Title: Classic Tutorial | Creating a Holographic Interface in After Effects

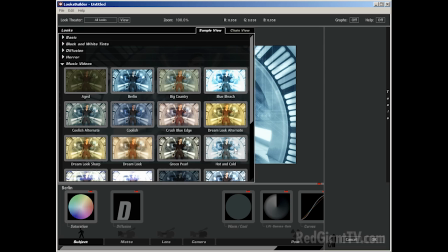It kind of removes all the color except for the skin tones and keeps it everything else a pale blue.
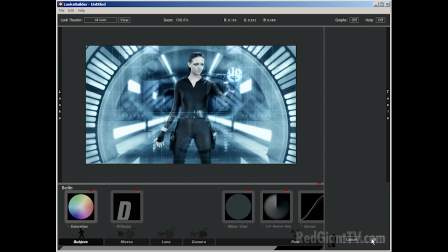So looking pretty good. And I'll click OK. And we're looking good.
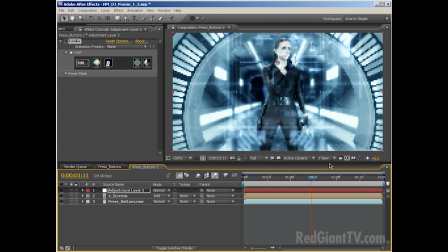Although, you know, like I said before, the Holomatrix colors, not quite what I want. Let's just bring everything out to this point.
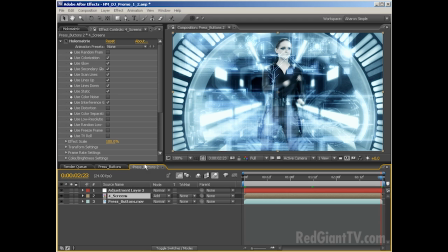And they're also a bit bright. So let me select this, and we'll go into our color brightness settings,
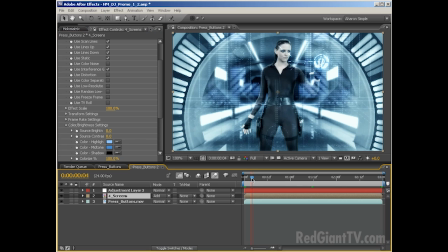and I'll start grabbing some color from different areas of the background just so that I can match it a little better. Let's get my color highlights. I'll pull from right about here, and my color midtones. Let me grab this. I like that. And that brings me to a much better place color-wise.
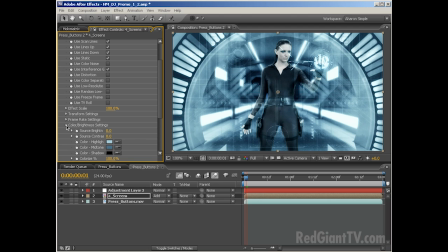Everything sort of matches a bit better. And so that's good. And what I'll also do is, because this stuff is getting really heavy here,
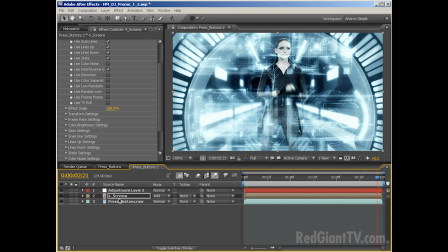it's very bright and it's really pushing through, why don't I set its opacity down something like 60.
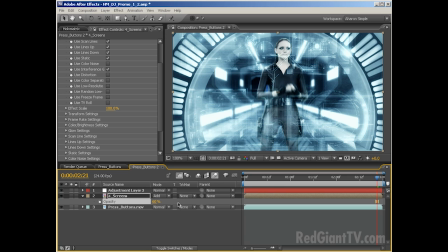And that's looking pretty good. And you know, I want to do a little more to the color. Instead of going back into Magic Bullet Looks and making changes to that settings that we've got there, instead I'm just going to add in another adjustment layer.
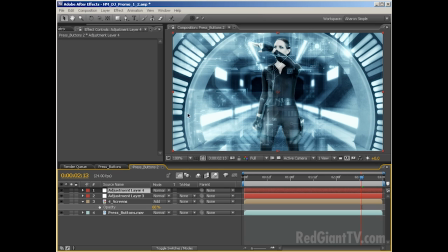So I'll choose Layer, New, Adjustment Layer, and again, I'll choose to add Magic Bullet Looks, and I'll jump in there,
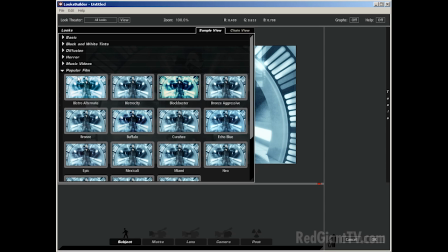and I'll use a setting from popular films called Bistrosity, which is going to be added on top of what we've already got.
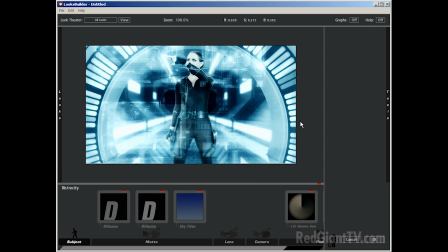So I'll choose that. And as you can see, we've got some very sharp, blown-out lights and just cool, and it's very futuristic and, you know, glary.
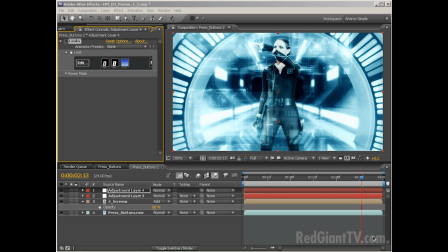And, you know, it's got some nice stuff going on there. Click OK and do a RAM preview now, and we'll see our final result.
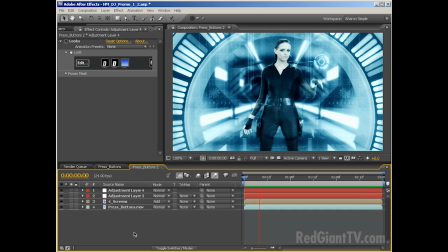Okay, looking pretty cool. And in this RAM preview, though, there is one thing that I noticed kind of lacks, like a little camera motion and sort of simulated 3D. You could work with After Effects 3D here and have made all the layers 3D, but in this case,
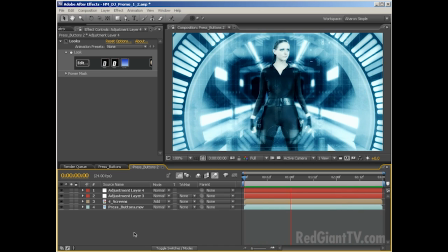this is a simple thing to do, just to do with 2D and some scaling and some position changes.
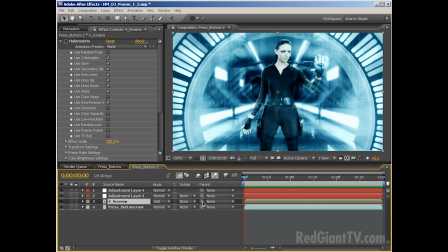So the first thing I'm going to do is select my screen layer here, and I'll make it a child of my background footage,
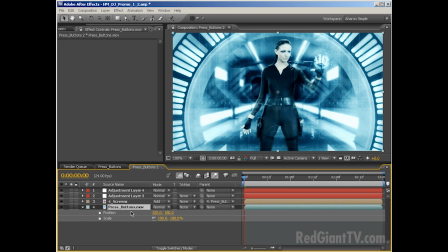and I'll hit S and Shift P to bring up the scale and the position, and I'll set their scale and position here.
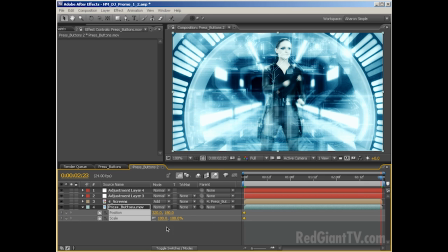I'll jump to the last frame, and why don't I scale this up to 108%. Bring it up, and we'll move the position down just a bit
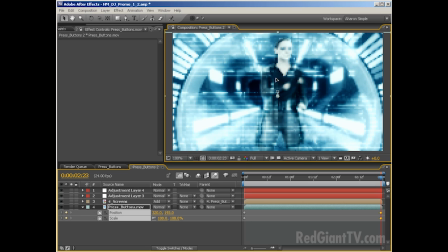so that it's just right at the top, so it kind of moves forward and down just slightly, maybe even a tiny bit lower. Okay, perfect. And even though the screens move with our background footage,
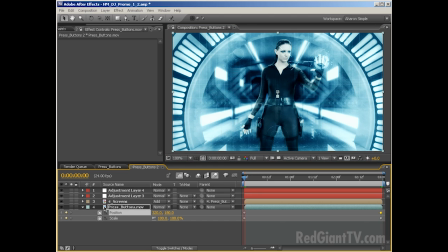to give it a little more depth, I'm going to have them scale up slightly over time as well.
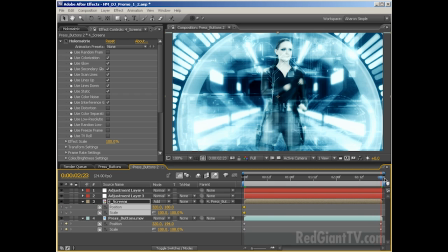So I'll select their position and their scale. And again, I'll set these up to, 106%. And also we'll move them down. Yeah, just like that.
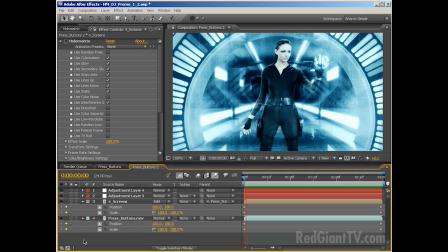Perfect. And now let's do a RAM preview. And now it's looking a little more dramatic.
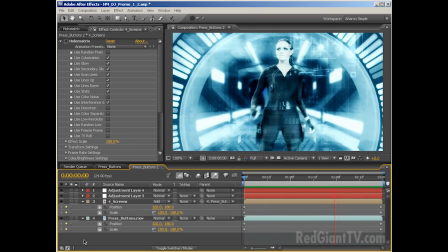The camera's pulling in and there's a bit of 3D-ness about it. Looking good. Don't forget, you can download a trial of Red Giant's Holomatrix at
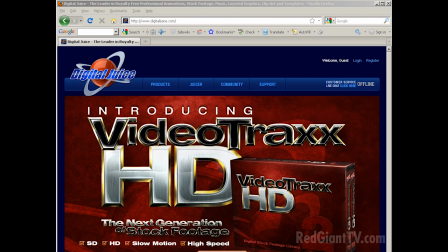redgiantsoftware.com, and you can get the Motion Designer's Toolkit 2 and 3 at digitaljuice.com.
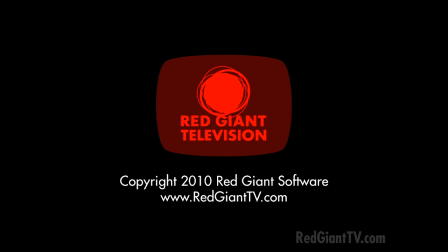Once again, I'm Aharon Rabinowitz for redgianttv.com. See you next time.